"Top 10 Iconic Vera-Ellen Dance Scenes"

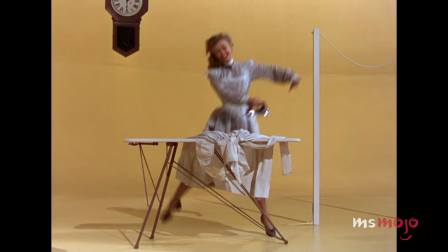[0:00] Gee, a real New York glamour girl. A debutante, I'll bet. She must be pretty important.
Welcome to Ms. Mojo.
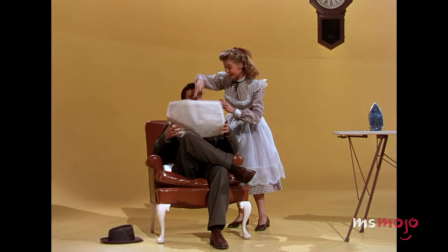[0:06]
And today, we're counting down our picks for the top 10 Vera-Ellen dance sequences.
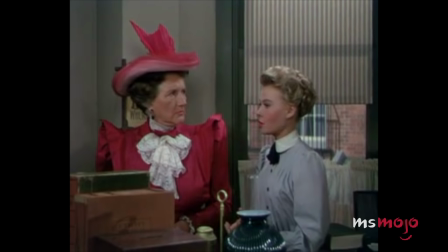[0:10] This has been my home, my life. And I've tried so hard to equip myself for this kind of work.
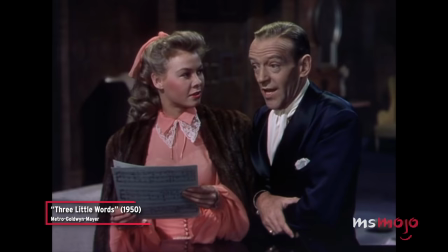[0:17] I want to surprise you, but not at 2 o'clock in the morning. Well, I thought you'd be interested.
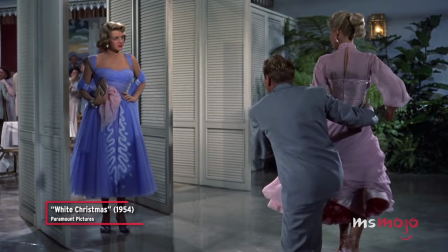[0:22] I guess I got carried away. Yeah, she carried me right with her.
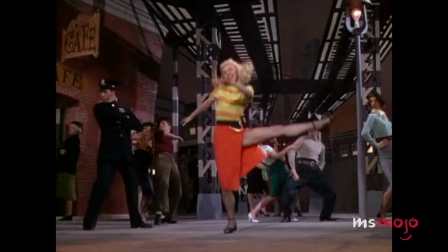[0:27] I don't weigh very much.
For this list, we'll be ranking the most beautiful, important, and impactful dance sequences from old Hollywood icon Vera-Ellen.
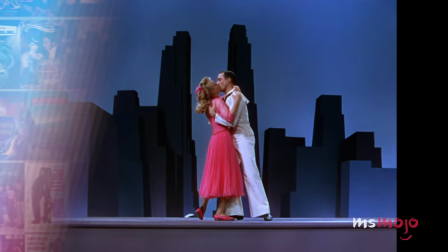[0:35]
What are your favorites? Let us know in the comments. Number 10, A Day in New York, On the Town.
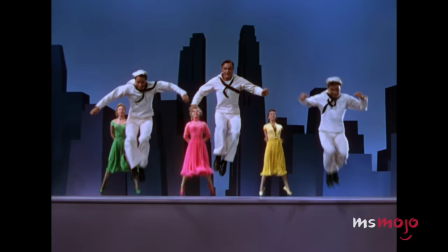[0:44]
Set against a deliberately stylized and artificial New York City skyline,
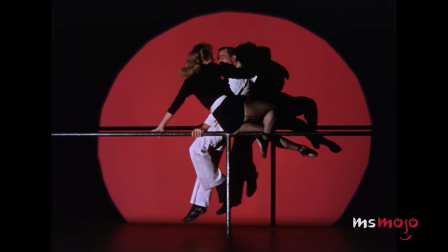[0:49]
our attention is firmly on the two dazzling stars at the heart of this Golden Age musical. A Day in New York features Gene Kelly and Vera-Ellen recapping their characters' whirlwind romance through the language of dance.
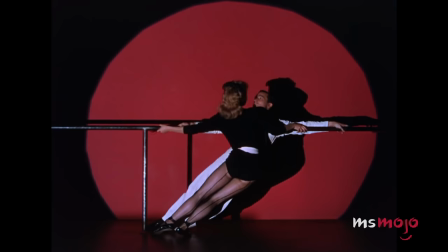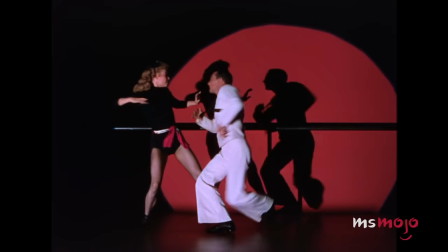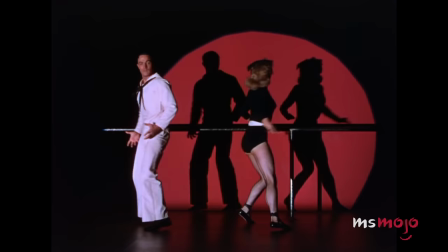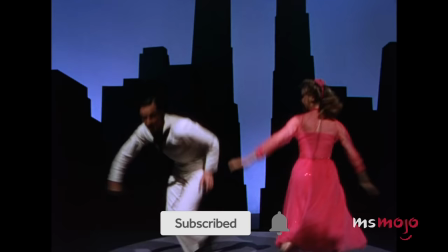[1:20]
With colorful costumes to add visual pop to the steps and Leonard Bernstein's jaunty score, it's impossible to take your eyes off this pair.
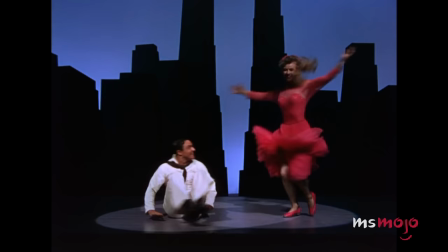[1:28]
The energetic, sprightly choreography has an effervescent quality to it, made even more so by the effortless joy projected by Kelly and Vera-Ellen.
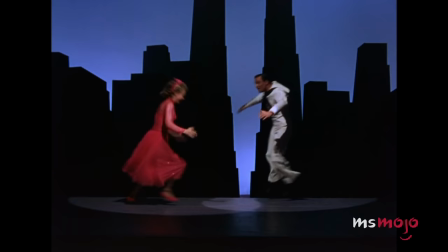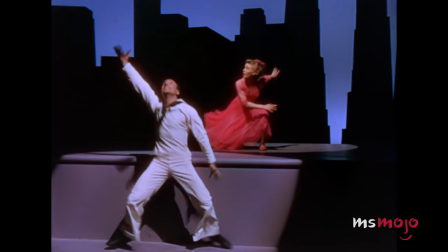[1:46]
Alas, Ivy's Cinderella moment sends her dashing away too soon.
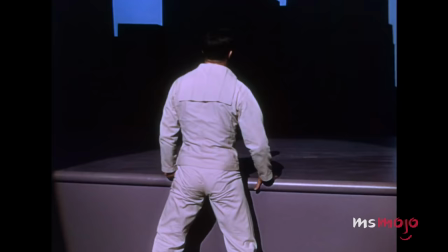[1:50]
We're just as disappointed as Gaby when the number comes to its abrupt finish.
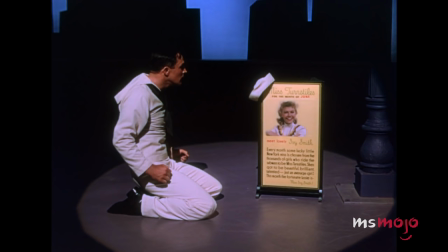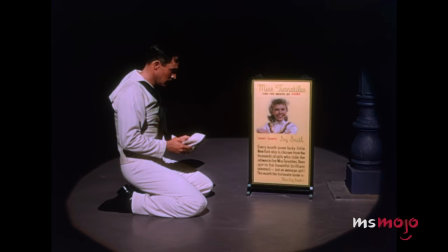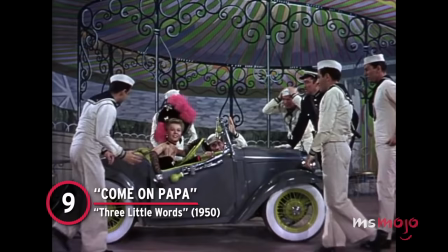[2:07]
Number 9, Come On Papa, Three Little Words. Vera-Ellen, as the saying goes, had legs for days.
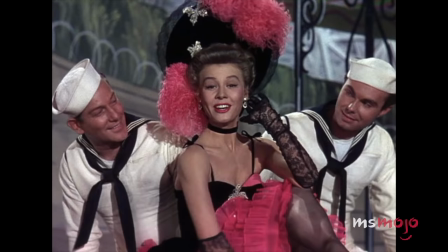[2:15]
Those legs certainly get a workout here with Come On Papa, a selection from the 1950 film Three Little Words.
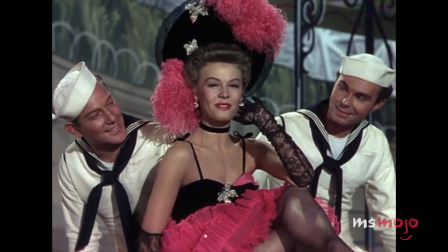[2:21]
Come On Papa actually dates back to World War I,
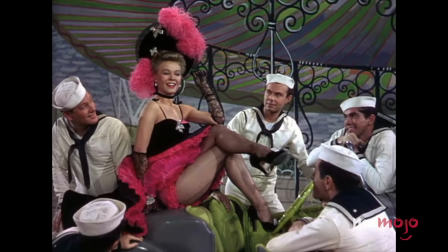[2:25]
and the musical number captures the subject matter about a French woman who just loves cruising around to pick up handsome American men.
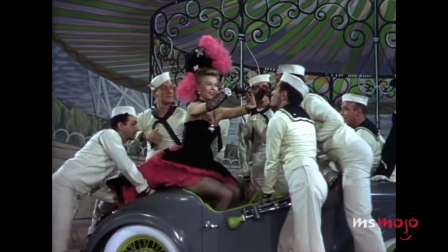[2:32] Hop in the motor car, sit by mama, and hold the hand.
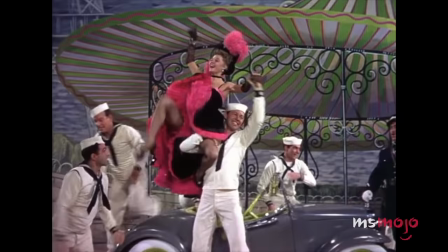[2:37]
The choreography features a bit of classic can-can action to get things warmed up.
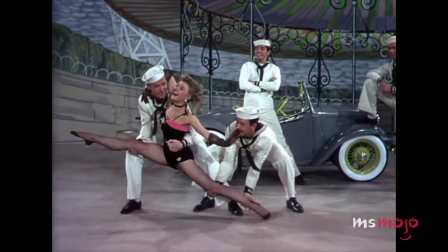[2:42]
It's the partnering work that really steals the show, though.
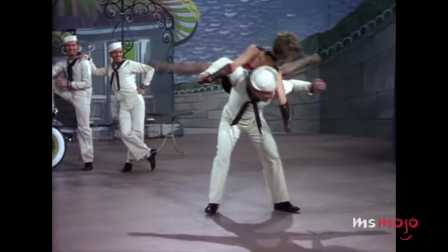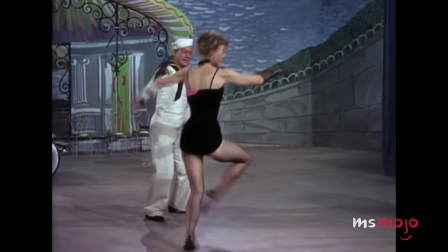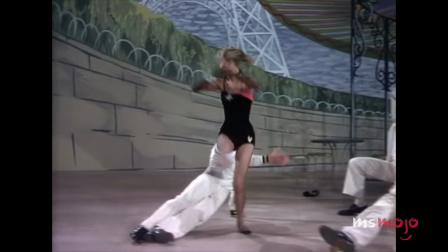[3:00]
Vera-Ellen dances with, over, and around her bevy of adoring sailors with panache.
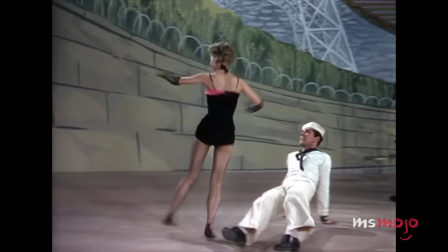[3:05]
The high-energy, flirtatious ditty keeps upping the ante until the icon brings it home, literally, on top.
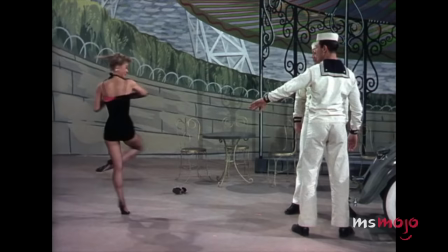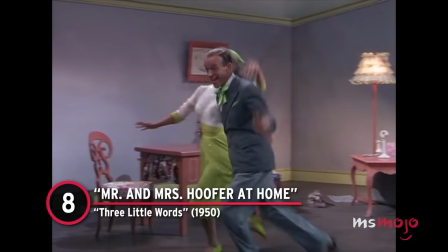[3:21]
Number 8, Mr. and Mrs. Hoofer at Home, Three Little Words.
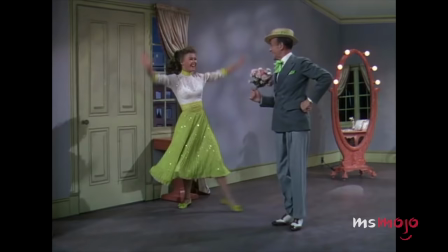[3:25]
We're sticking with Three Little Words for our next entry, the charming and quaint number titled Mr. and Mrs. Hoofer at Home.
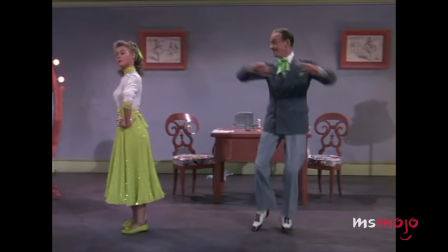[3:32]
The sequence is a pantomime of everyday housework for a husband and wife, albeit a pair who happen to be dressed to the absolute nines.
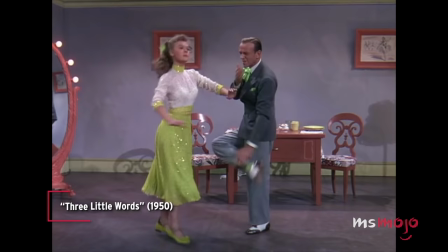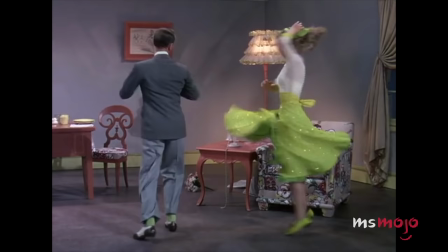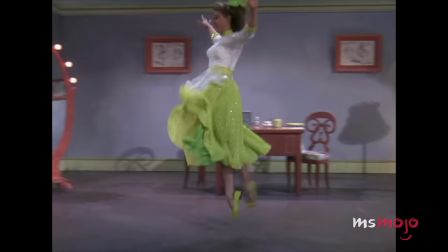[3:50]
Vera-Ellen wastes no time right from the jump, leaping out of her chair with an energy that's amazingly infectious.
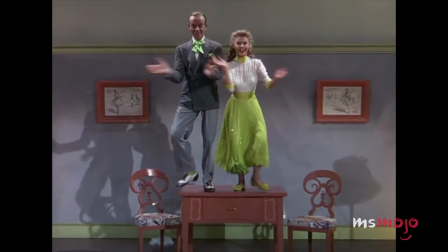[3:57]
You can't help but smile as Fred Astaire joins in, and the pair dance away with an ease that seems effortless.